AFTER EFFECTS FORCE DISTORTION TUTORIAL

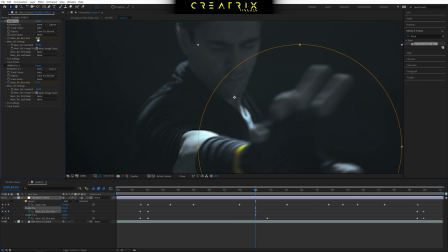239s
move so when you increase the amount to like three that's when the cool things
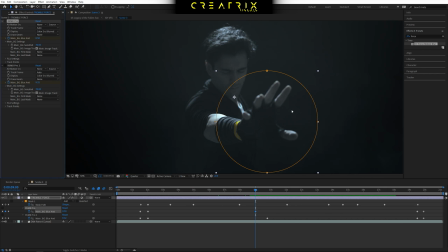245s
start happening so basically it's like a hack because the plugin is used to apply motion blur in general um but here's the trick guys when it comes to an adjustment layer you can create a mask within after effects and also So you can track that mask within After Effects.
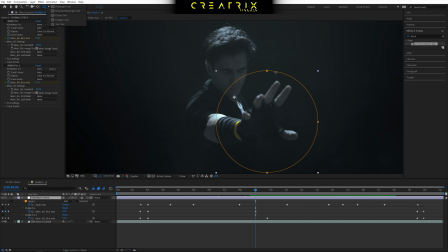264s
So what I did here, I went over here, select my ellipse tool, and I created a circle, which is our mask over here.
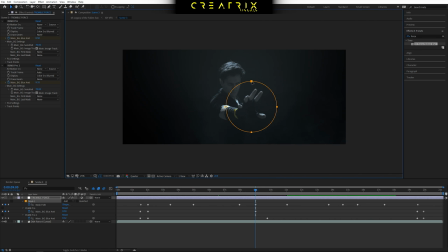272s
And if you guys can see, I can move that mask anywhere that I want, right? So if I press M to only bring up the mask path, you can see that I keyframed the mask path. and you get keyframe uh mask by basically person pressing the keyframe going up a few clip a few
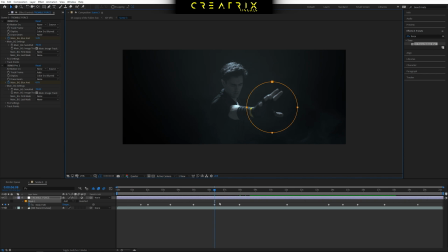291s
frames and then reposition it and will create a new frame automatically so basically very simply i followed the action of the hand for the entire life of the club i basically animated the mask using keyframes to follow the hand and relatively keep the hand in the circle within the circle
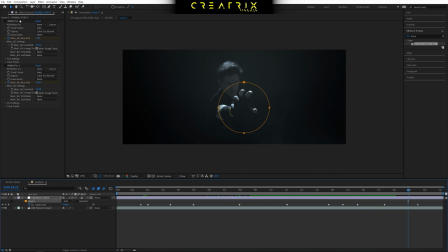310s
and that's how we only apply the motion blur effect to this specific part so we don't apply to the hair or to any other action that exists within our composition within our frame and we only apply it to that specific um
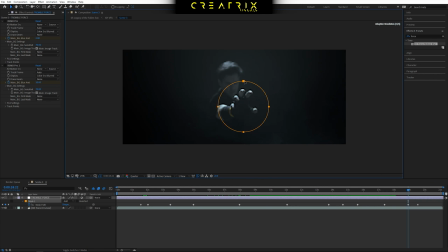326s
section of the clip and this way you can really crank up the effect of motion blur in this way you create that trembling effect because if you remember we only uh allowed the hand or whatever
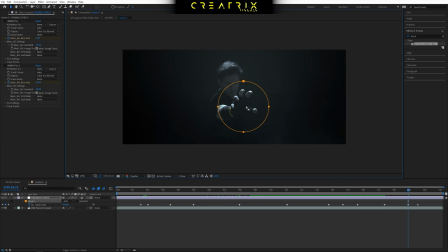340s
you have to uh make this effect on to kind of stay still but at the same time tremble and shake and that's how you do that so now that we have a new adjustment layer and we have our mask path ready to go we're ready to start playing around with our values to see how the effect will
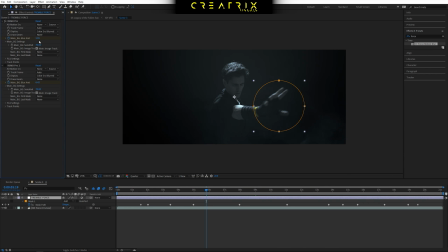357s
turn out so in this case number one it came to a value of three and this one is animated as well so now if i close this and i press u to bring all the keyframes we have the mask and then we have the first effect and then the duplication of it so basically
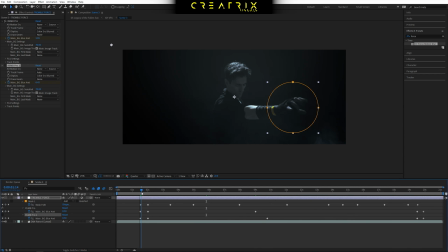374s
when the hand starts right when it starts that's when i start bringing in the effect by again using key frames to adjust the value of the blur itself so from zero as you guys can see here and this key frame we go up and this now the effect starts
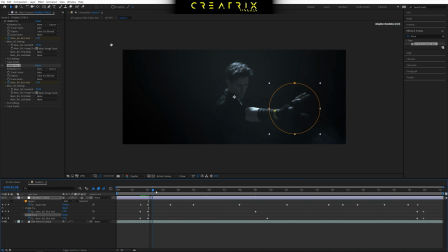394s
taking uh quite a bit of force and as we move through we go and go and we reach very close to the camera because the action of the hand itself uh extensifies i need to actually bring the blur effect a bit down to cope with the amount of blur because it's very easy to
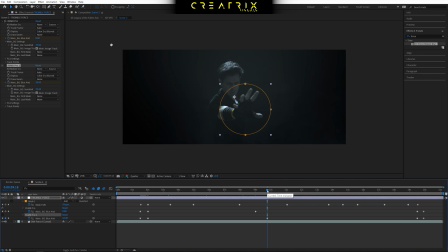413s
take to take something um over the top and make it look actually more fake so keep in mind that you always need to adjust your values depending on what's happening in frame so as we move along it keeps going it keeps going and keeps going and when it's time to end
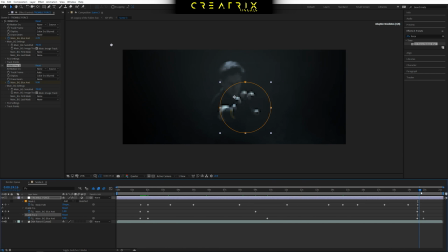430s
we do the opposite from a great value we reduce it back to zero and it stops now i decided that um the the first one was not enough in terms of blur so what i did let me reopen this is i duplicate the effect
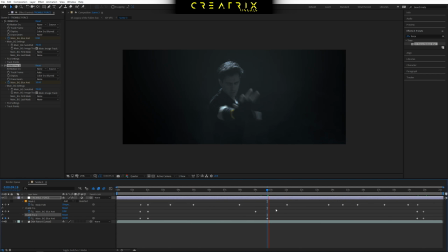446s
to really maximize its punchline let's say so if i play it now you can see it takes a big toll on the computer but you can see that it starts to do this insane kind of like really weird fantasy psych kind of movement we play this and you see in
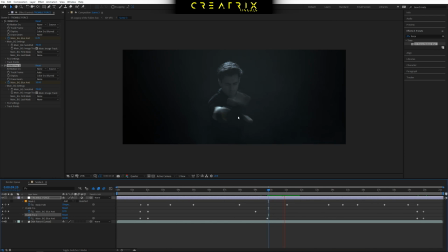465s
in real time it looks really jarring and really cool so that's how you do the effect and you can play around depending on your clip you don't really have to just